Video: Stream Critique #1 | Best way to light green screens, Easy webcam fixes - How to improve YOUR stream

There was, however, one rule of photography and videography that I wanted to point out with his stream that a lot of people have not learned when it comes to camera work and editing and things like that, that is kind of a fundamental basic, but something that is easy to overlook, and I think would really help improve a lot of people's streams. You see, when he cuts to his gameplay view, he has his camera with a frame and things like that nicely integrated into his game's UI, which is pretty cool.
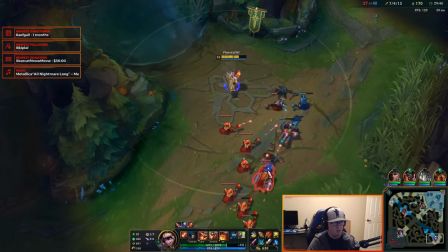1244s
I always love seeing layouts like that. There used to be a ton of StarCraft custom layouts which would mask over the actual game UI elements and things like that. I always like seeing, you know, integrating cleanly around your game's UI instead of slapping it over top.
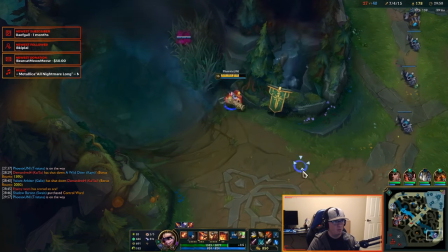1256s
Good to go there. But he has it set up so that he's looking off of the right side of the screen and it's on the right side of the screen.
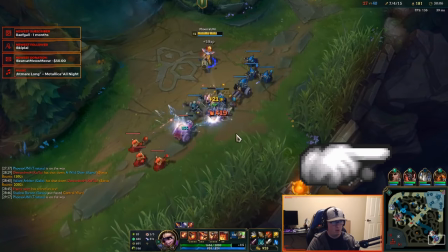1264s
So it's positioned in the bottom right hand corner, looking out of frame. And that's always considered a big no-no for videography. You want people, your subject, looking into the frame. I wouldn't suggest mirroring it here, but simply moving it to the other side.
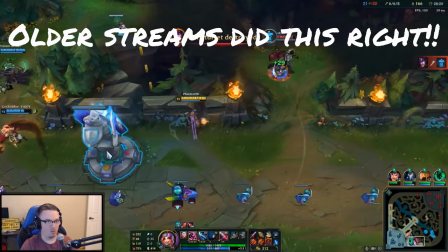1278s
You have an equal size gap on the other side of the UI. Move it over there so that he's looking from left to right across the frame instead of completely out of the image.
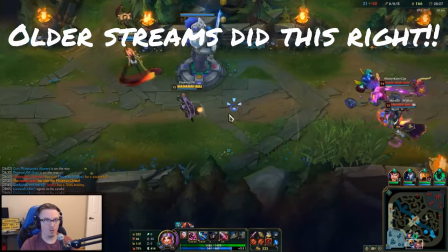1286s
Because that what that does, since viewers tend to connect with human faces and then they follow the human eye line,
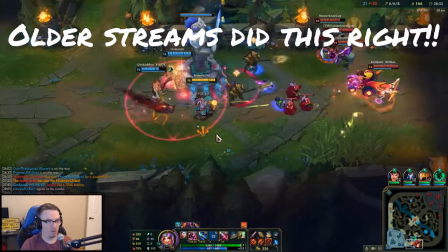1292s
is they are going to naturally kind of get distracted looking where the player is looking, and he's actually angled in the camera and then looking off screen, which then kind of directs people off screen,
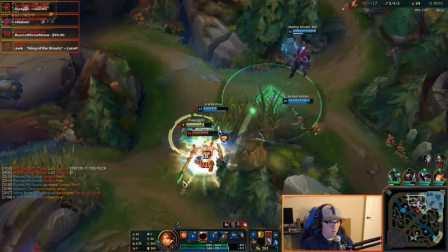1302s
which directs people to your chat, which is, you know, okay, I guess, but that's not actually what you want to happen. You want them being directed between your face and your gameplay, so I would suggest moving that over. Also, your background is not super inspired. I understand that you're working with the space that you got.
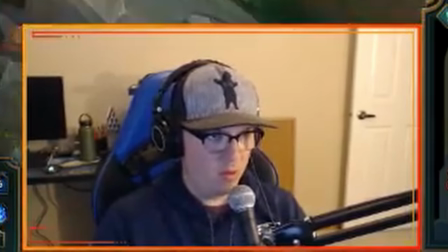1317s
You've got a door in the background and things like that.
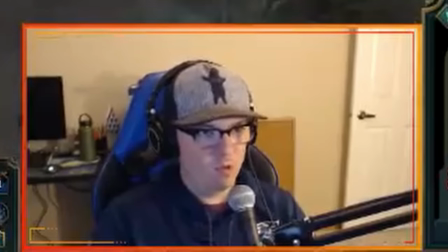1319s
I might suggest hanging, you know, some posters or some string lights on the wall back there just to give it a little bit of character. But also just crop off the face cam a bit when you're in your gameplay mode.
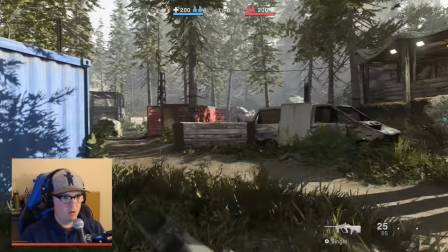1328s
It's fine when you're in just chatting mode to have the full wide frame, but when you're just in gameplay, we don't need that extra width on both sides to show your door and your empty desk on the other side.
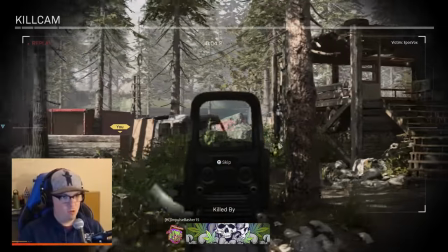1336s
That doesn't add anything to the experience, especially with how empty it is. That doesn't really show any more personality to your viewers,
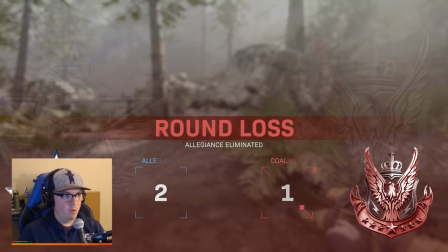1342s
and it would benefit everybody if you just made it like a little 4x3 or 1x1 crop of just you, move it over to the left,
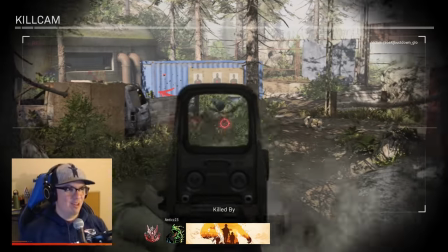1349s
adjust your frame accordingly, and you'd be good to go. I do believe if it's Streamlabs OBS, he might be using a pre-made layout that he may not have that flexibility, but those are still my general recommendations, as those are kind of key principles when it comes to like interviewee and human subject style of video positioning and composition.
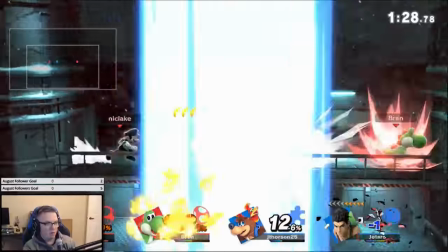1368s
Overall, I was surprised that Phoenix Uni's audio balance was actually really, really well.
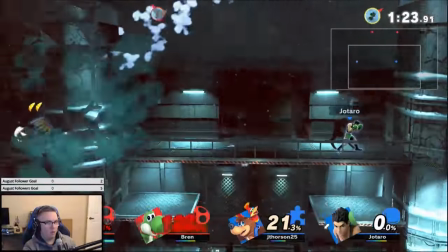1372s
It can be difficult to get party chat and game sound and your microphone balanced evenly in a live stream.
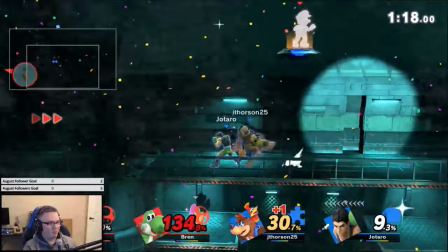1377s
And his audio balance was actually really, really good. He had a couple buddies in Discord or something chatting while they were playing League of Legends along with him.
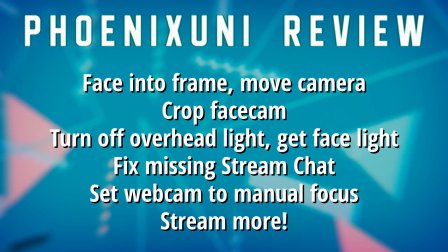1384s
Everything was balanced nice and neat, so kudos there. And that wraps up this episode of Stream Critique.
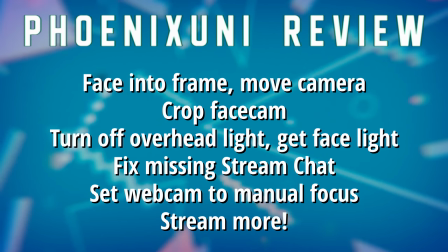1392s
We featured Diamond Rice and Phoenix Uni with similar problems that they both struggled with that could see similar, you know, solutions to tackle them, but also a couple unique problems per stream that I think everybody can learn from, as they're issues that I see, you know, commonly shown through a lot of different live streams. I hope you enjoyed this episode of Stream Critique. This is a new show. I am piloting in here, and I'm hoping to have it recurring every other week. Currently, this is being filmed on the same week as a streamer news episode, but my goal is to have this alternate with streamer news being every other week, but we'll see how that goes here. Just let me know what you think. I am open to all feedback about the format, about the presentation, about the content, about the idea itself in the comment section down below. While you're down there, hit the like button. Go check out our sponsor owned at eposvox.gg/own3d. They are super fundamental in making this entire series possible, so go check them out and get yourself some stream assets or a full website if you want. Pretty awesome stuff over there, and they are having a Halloween sale going on right now, so go check that out. Go check out Diamond Rice and Phoenix Uni. Their Twitch links will be in the description below as well. Hit the like button, as I already said. Subscribe for more tech education and stream guides. I'm EposVox. I'll see you next time.